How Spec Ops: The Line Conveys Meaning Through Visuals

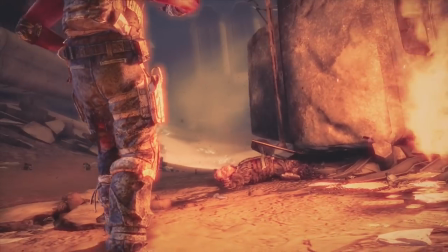(8:15)
However, scenes which depict chaos, violence and the unexpected consequences of Walker's actions are far more likely to feature dark oranges,
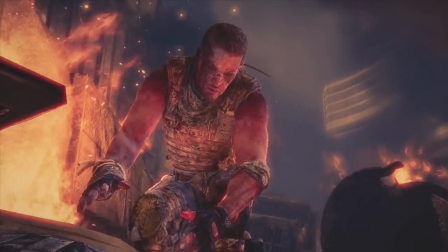(8:22)
reds and even black conveying the nightmarish nature of their experience.
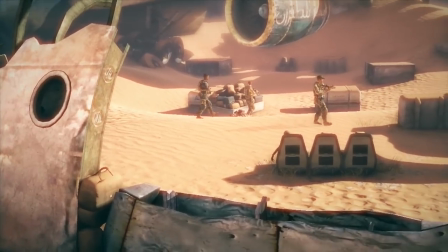(8:26)
There's also a gradual shift throughout the game, from start to finish, in which end of the spectrum the art direction tends to favour, a shift that mirrors the characters' journeys in the narrative.
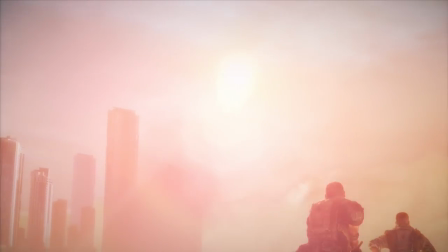(8:36)
Early sections of the game predominantly favour the brighter end of the colour palette, reflecting the squad's belief that their intentions are noble.
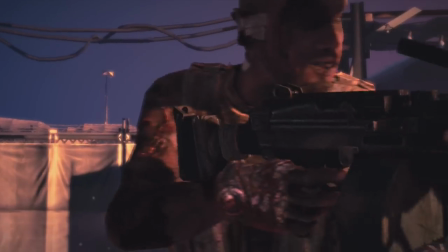(8:42)
But as the game goes on and your squads controlled over the conflict or even understanding of it slips further and further away,
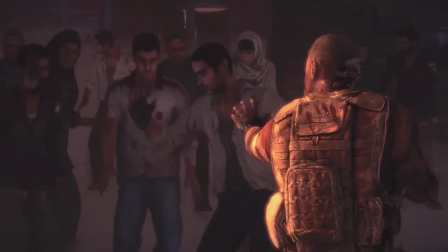(8:49)
the colour palette shifts towards the darker colours as you start to learn the consequences of your actions and uncover the gritty reality of the politics behind the conflict.
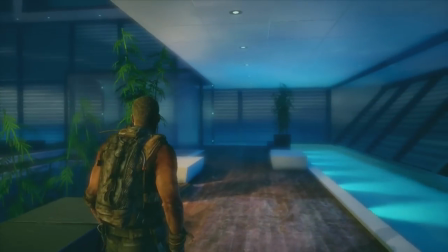(8:58)
The game culminates in Conrad's lavish penthouse suite inside the Burj Khalif.
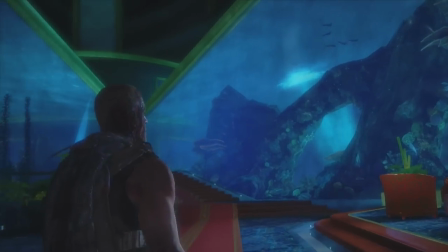(9:03)
The colours of deep sea blue are soothing and the vibrant colours of the fish tanks and plant life are comforting yet at the same time there's something quite alienating about it.
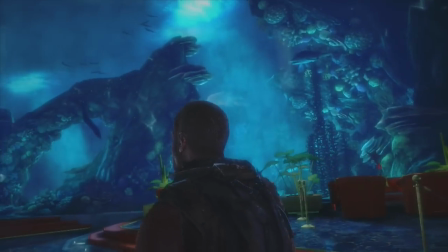(9:12)
This This scene comes with such a stark tonal contrast to everything that has come before it that it creates a real sense of uneasiness in the player,
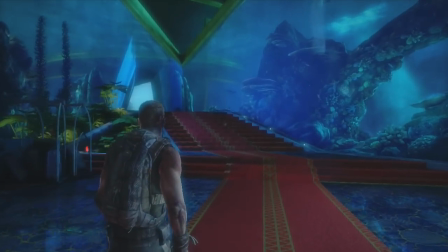(9:19)
almost as if something isn't right, which of course it isn't.
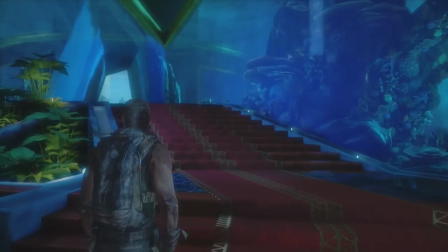(9:23)
It's almost reminiscent of the theme of drowning or submersion again, except in this case it isn't sand, it's water.
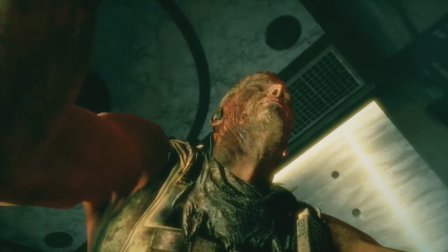(9:29)
Perhaps it represents the way in which the war hasn't consumed Walker's body like everyone else we've seen,
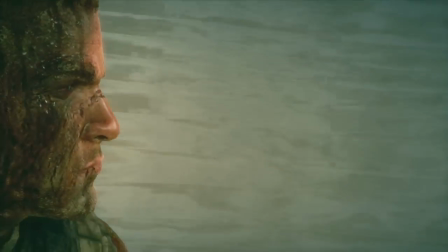(9:34)
but instead has consumed his mind, and the unsettling feeling throughout this chapter reflects Walker's detachment from reality.
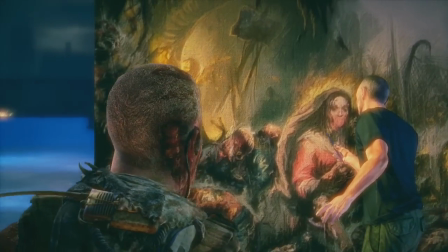(9:40)
But most significantly of all, Conrad, a decorated US colonel,
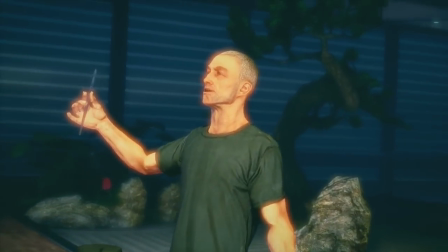(9:44)
a man Walker had previously served under and once looked up to but who is now a war criminal to be stopped at all costs,
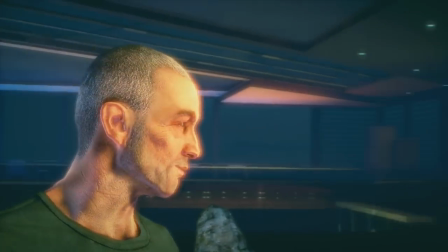(9:51)
is holed up in a swanky penthouse suite.
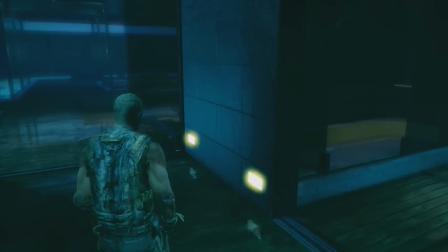(9:53)
The contemporary design, the expensive interior decor, pristine furnishings, this is exactly the kind of affluent lifestyle promoted by western ideals.
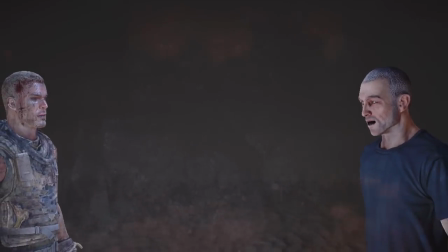(10:03)
How fitting then that Conrad, the very thing Walker has been fighting against this whole time, is embodied by the same thing he's been fighting for. So that's how I think Spec Ops The Lion conveys meaning through visuals. It's not often that you come across a game that's visual so acutely illustrate the themes of the story,
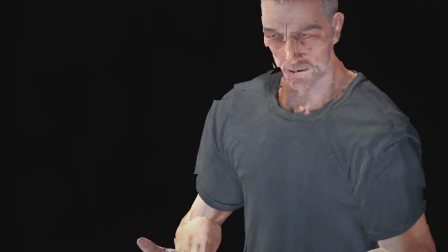(10:21)
let alone one that deals with such complex and challenging issues and does it so intelligently and evocatively.
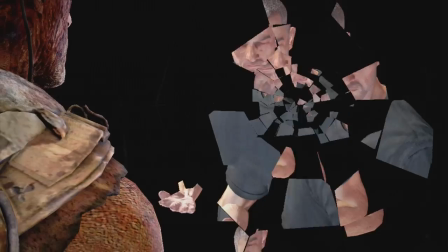(10:27)
Spec Ops is often lauded for its ambition more than its achievements,
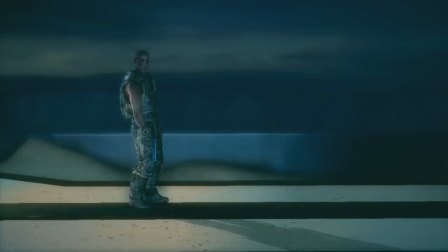(10:31)
but I really think the art direction is absolutely exemplary and deserves to be given the sort of critical discussion it's worthy of.
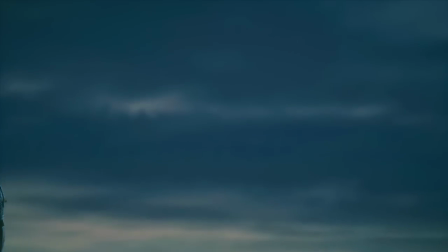(10:38)
But what did you think? Did you enjoy Spec Ops? Or are there any other games you think that have great visual design but are completely overlooked?
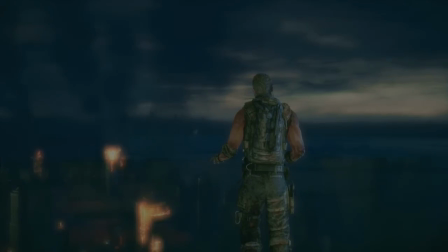(10:44)
Let me know in the comments.
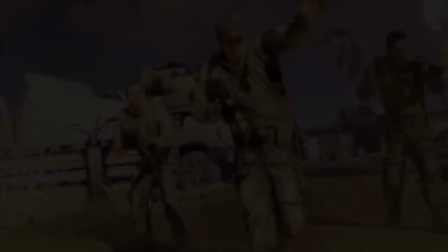(10:46)
I just want to say a big thank you to a couple of great chaps who helped me with this video by giving my script a read and offering some really useful feedback and suggestions on how to improve.
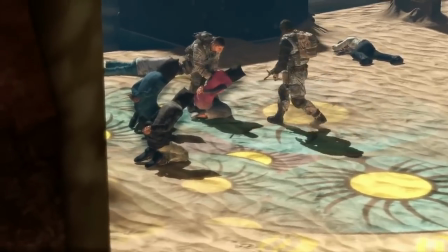(10:55)
Chad Under and Joseph Anderson. These guys make some fantastic content, I really admire their work so make sure you check out both of their channels.
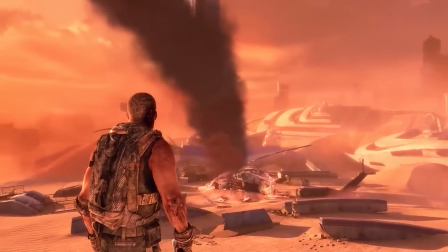(11:03)
I'll put links in the description below or if you go on my channel home page you'll also see them both in my recommended channel list along with some other great channels that I'm a fan of.
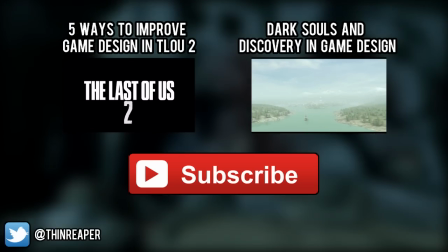(11:11)
And also a big thank you to all of my subscribers, the response to my Hitman Absolution video was just fantastic,
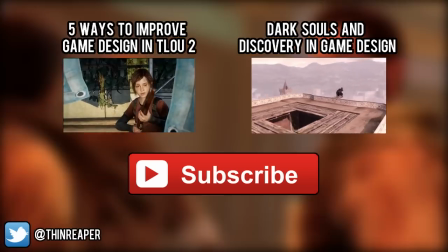(11:17)
I wasn't expecting much from it but you guys shared it out there on places like Reddit and that has such a big impact in terms of views and growing my channel so thank
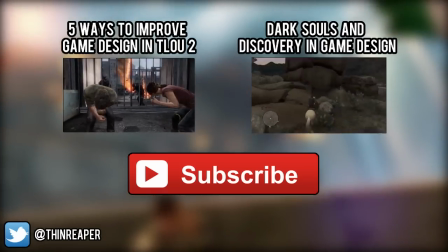(11:25)
you to everyone who liked it and commented and especially shared it anywhere, thank you and I hope you've enjoyed this one, take care and I'll see you soon, cheers.
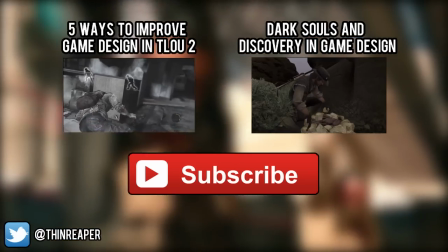(11:33)
Thank you.